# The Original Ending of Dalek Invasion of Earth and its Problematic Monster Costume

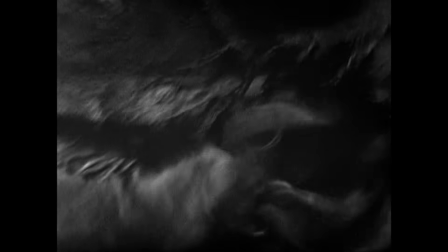(8:16)
The episode was recorded on the 9th of October 1964, and, as per Nation's recommendation, these glimpses are all we get.
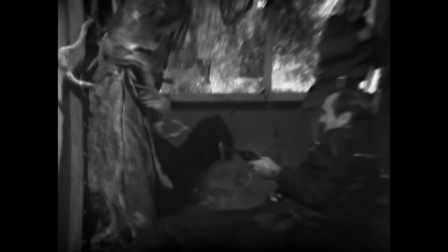(8:25)
Although the draft script suggests at least 3 slithers stalking the edge of the abyss, the TV version's dialogue indicates there is only one.
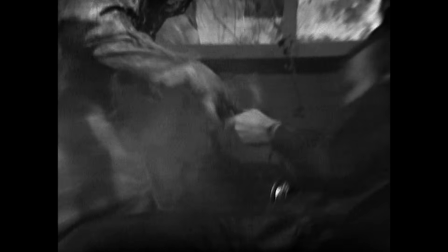(8:33)
But, ironically, due to a recording break after Ashton was eaten by the creature,
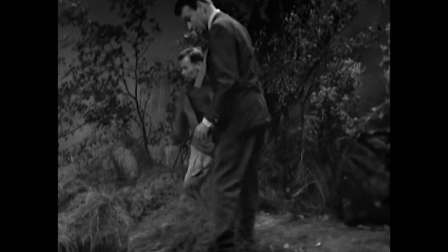(8:38)
and the fact that in the next shot we can see the slither at the edge of frame here when we're not supposed to,
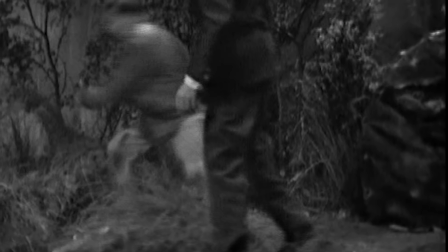(8:43)
it means that the monster has switched locations with such speed as to actually make it appear as if there is more than one. Inside the costume, performer Nick Evans, who had also been a Dalek operator in the rest of the story,
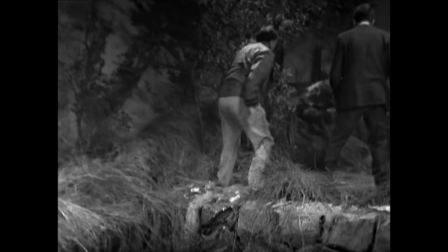(8:55)
hunched forward and moved with slow, pulsating movements, portraying a jellyfish to the best of his ability.
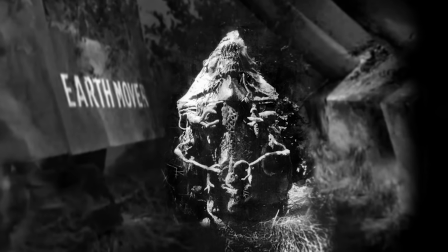(9:03)
The shape of the costume and the position of the head, if it has a head, was kept deliberately indistinct.
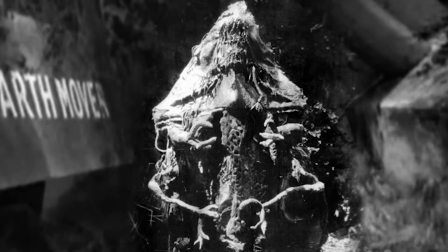(9:10)
It was the programme's first true monster, in the sense that it was neither humanoid nor robotic,
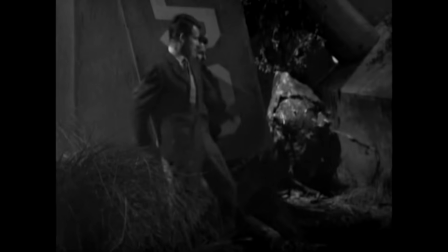(9:16)
and it was enormously popular, despite, or perhaps because of, its fleeting appearance. This internal memo to producer Verity Lambert says that the BBC Drama publicity officer has advised there are a lot of inquiries about the slither,
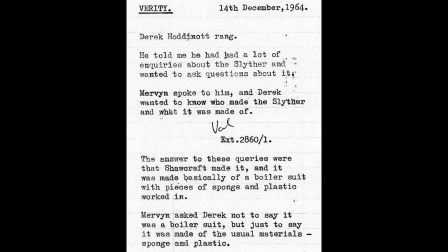(9:29)
and people wanted to know how it was made. A couple of days after broadcast of the first Slither episode, Nick Evans was visited by a journalist from the Daily Mail, and the paper printed a short piece on the 14th of December.
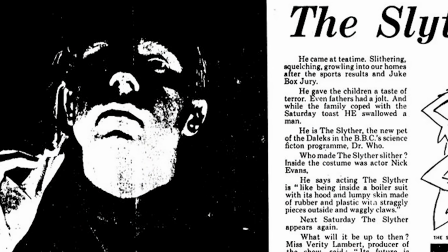(9:43)
Thirsty for information about this truly alien creature, the journalist got Nick to draw it, and this was the result.
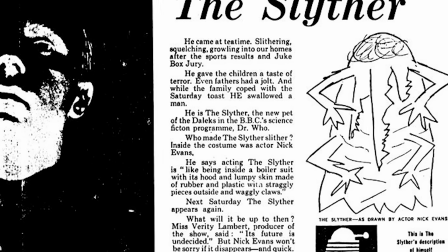(9:50)
The newspaper notes that next Saturday the Slither appears again in Doctor Who.
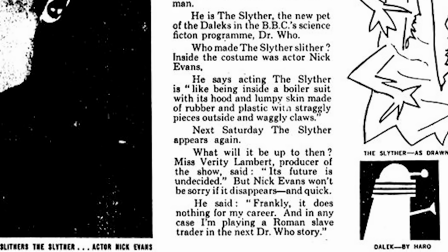(9:55)
They contacted producer Verity Lambert for comment, to be told that its future is undecided.
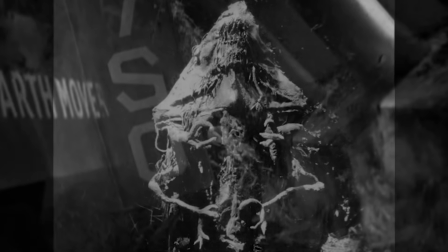(10:02)
But what wasn't explained when the newspaper went to print was that after recording of episode 4,
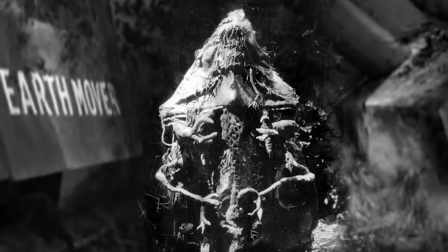(10:07)
the costume was sent back to Shawcraft for modification, and Nick Evans' drawing was no longer accurate.
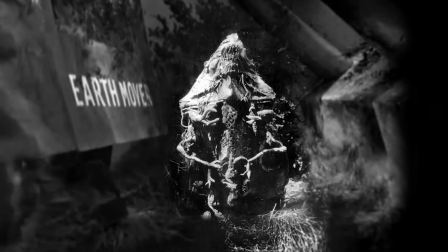(10:13)
This photograph, taken on the 9th of October, is the last time the costume looked this way.
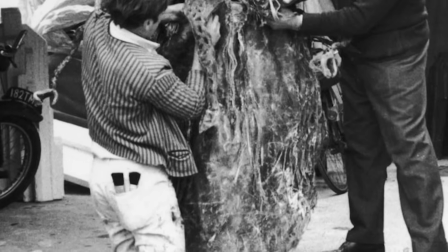(10:19)
It was decided that the Slither needed a little more form to it,
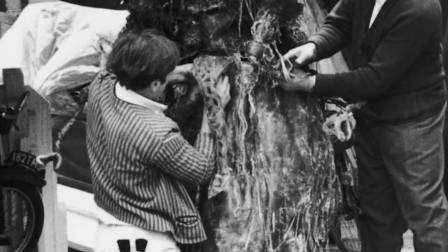(10:23)
to take it away from Nation's shapeless jellyfish, and it would be made more like a traditional alien beast.
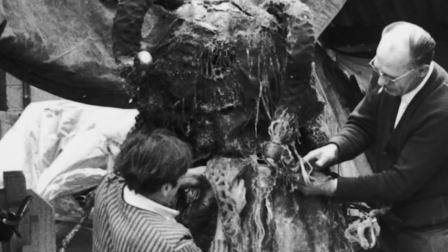(10:29)
It would be shown on screen for longer. The team at Shawcraft rebuilt the head, giving it different internal bracing,
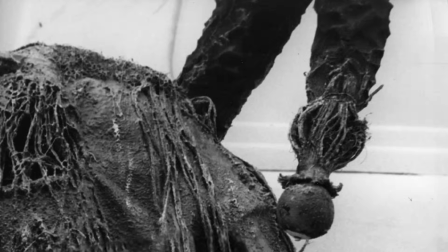(10:36)
so that the triangular head was enlarged into a dome shape, and then 2 looping stalks were added with eyeballs on the end.
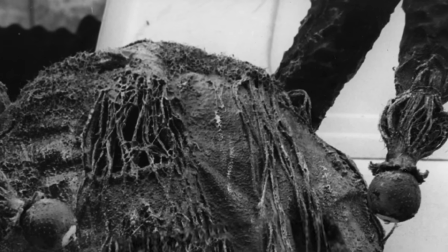(10:42)
The stalks were made from a polystyrene-like substance called jablite,
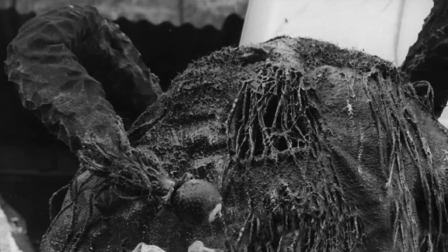(10:46)
often referred to in paperwork as jabalite, and its surface was cut into to create an angular knobbly skin.
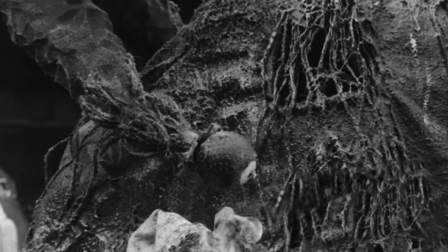(10:52)
The plastic balls used for eyes came with bumps already moulded into the surface.
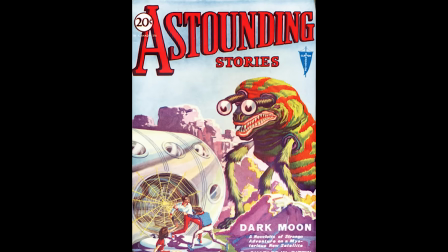(10:57)
Although eyes on stalks is something of a general science fiction cliché, it is a design feature shared with the Magnodon, which also lived on the planet Skaro,
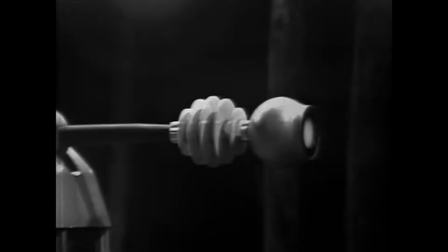(11:05)
and of course the Dalek casings themselves.
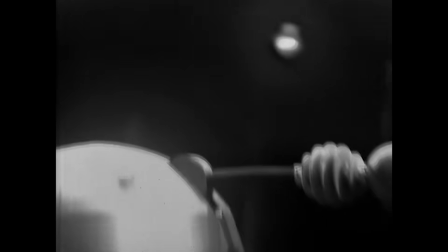(11:08)
And when designer Raymond Cusick was asked to create a model of the Dalek mutant, he produced a creature which also had eyes on stalks.
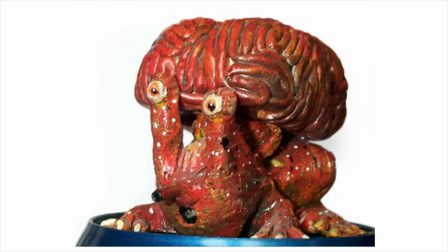(11:15)
So perhaps this is a common evolutionary trait on Skaro, for some reason.
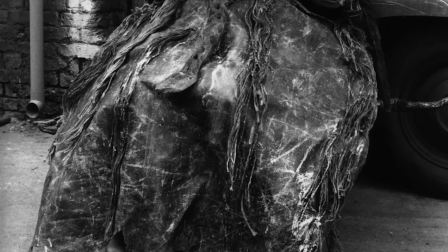(11:20)
The revamped costume was prepared for recording of episode 5 on the 16th of October 1965.
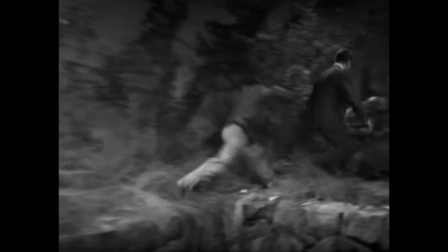(11:26)
But the previous week's costume was still present in the recap. So initially in episode 5 we see the original form of the costume, with its triangular shaped head,
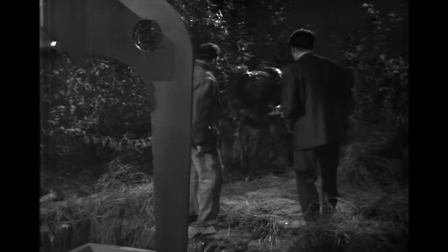(11:35)
but after it cuts to close-up and then back to the wide shot, the head of the costume has changed shape and suddenly sprouted 2 new eye stalks.
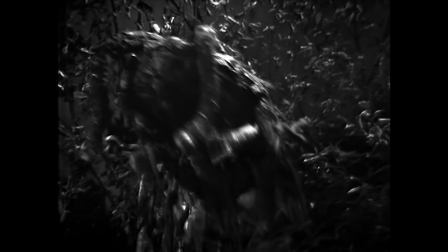(11:44)
With the new costume being a more discernible body shape, the camera lingers on it for considerably longer than the quarter of a second that Nation suggested.
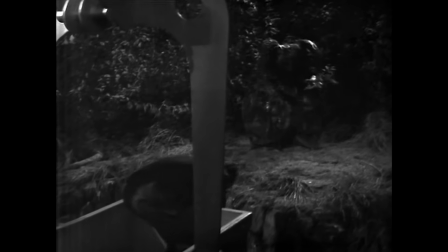(11:53)
It's then shown in full shot for several seconds as the humans manage to get into the vertical freight truck, which has magically appeared since the last episode.
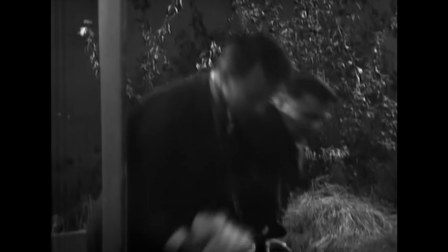(12:05)
They force the creature to drop down into the abyss, and then they're safe.
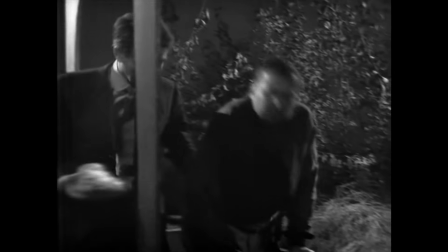(12:10)
In the draft, they note that the remaining creatures back off and don't try to jump. So that was the end of the Slither on TV.